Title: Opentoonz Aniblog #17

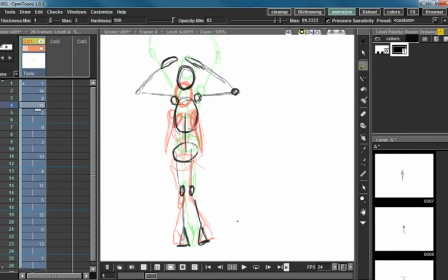1491s
gave myself an out. I gave myself an easy thing to do, and so I didn't
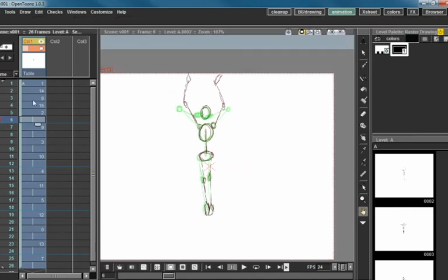1500s
always progress at a good rate. Sometimes I basically did enough to convince myself that I was still learning something, but
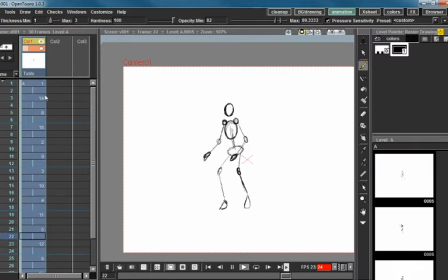1517s
this animation challenge has been so helpful in terms of A, proving to myself it can be done, and B, actually forcing myself to do it.
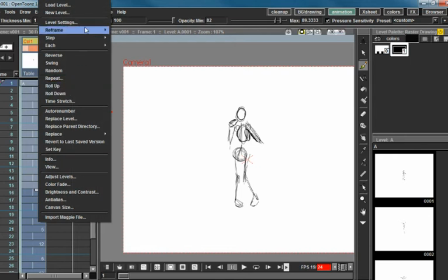1531s
So I'm looking at this here, and I'm going to reframe this to ones real quick so that I can flip through it real quick.
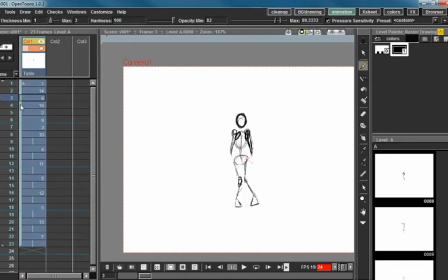1539s
I'm thinking this is way too fast, and I'm not sure I like the way the arc is. So I'm going to go ahead and turn onion skin on, but I'm going to give myself a couple of frames to look at.
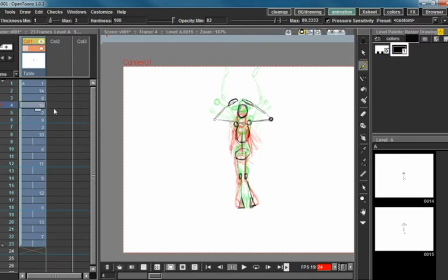1556s
And this is a really cool thing you can do if you just need to see an arc, but you don't want to just flip through things.
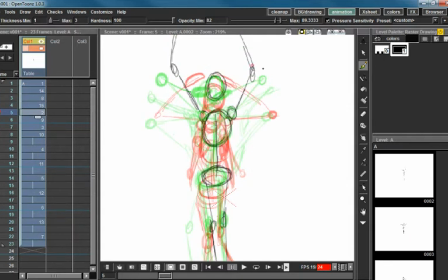1564s
Look at this. And actually you can go ahead and turn off all of the backwards frames and go to the frame you want to start at. Say I want to see the arc from here. I can see all three. I can see I got a pretty decent arc here, but it's kind of like,
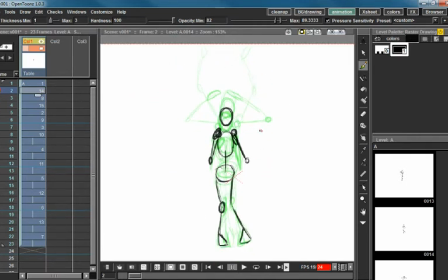1581s
in order to get said arc with the elbow, I've sacrificed my arc for the hands. And so I'm thinking I might want to mess with
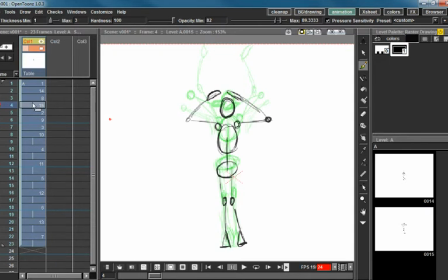1595s
this frame, because this one's bugging me, and I'm trying to think, how can I make this look better? And what it might just be is, right now I'm kind of popping into it, but
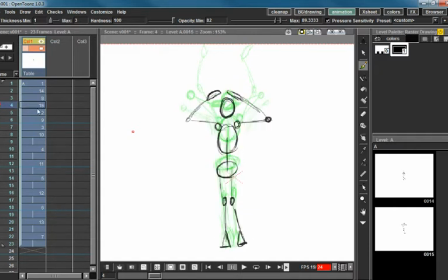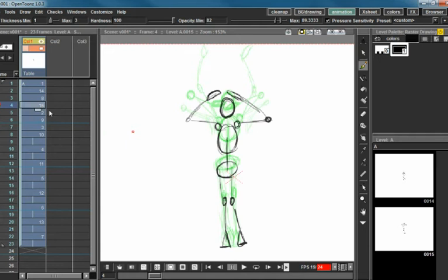1632s
I'm thinking, what if I take this one, go ahead and, oops, that's brush, I want eraser. Go ahead and erase these arms. I'm going to save real quick, just in case. And, see, I'm liking my elbow movement there, but looking at hands,
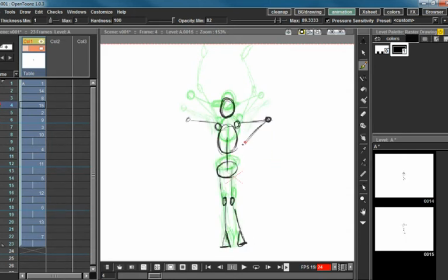1655s
what if I just delayed these hands real quick? Just pull them all the way down here. And then have one more in between here. Just go ahead and give that one more
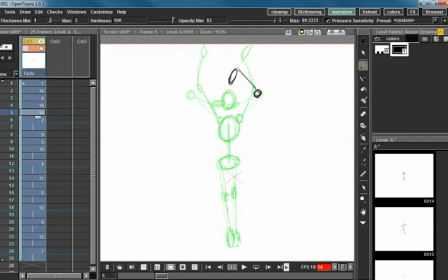1674s
frame where it's kind of trying not to have to go this direction here. And I want the arm to be pretty much there, but the hands should drag, because I love the dragging hands into a pop kind of feel.
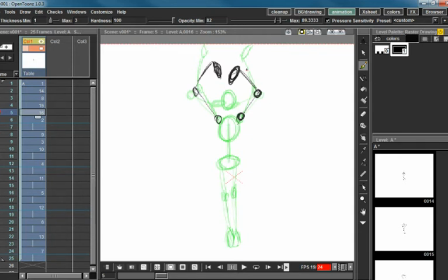1691s
And I'm noticing I'm kind of favoring the second one in terms of where the arms are, and I'm trying to see if that's going to look alright. I think I'm going to favor it a little bit less. I'm going to go ahead and take this and rotate it down some.
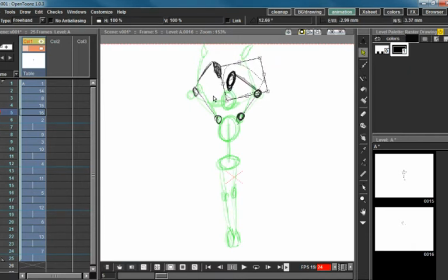1711s
I'm going to favor the later frame a little bit less.
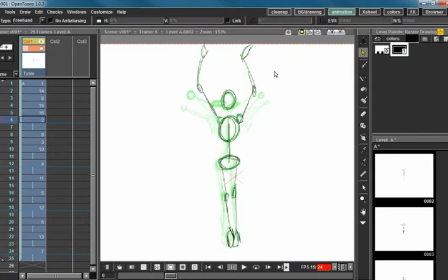1721s
There we go. So now I like that.
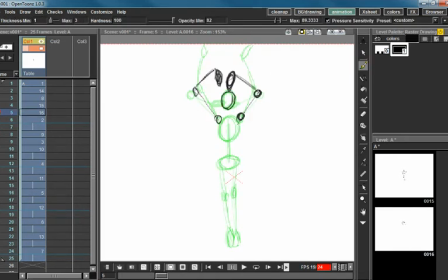1726s
I'm just going to go ahead and sketch in my rest of the body.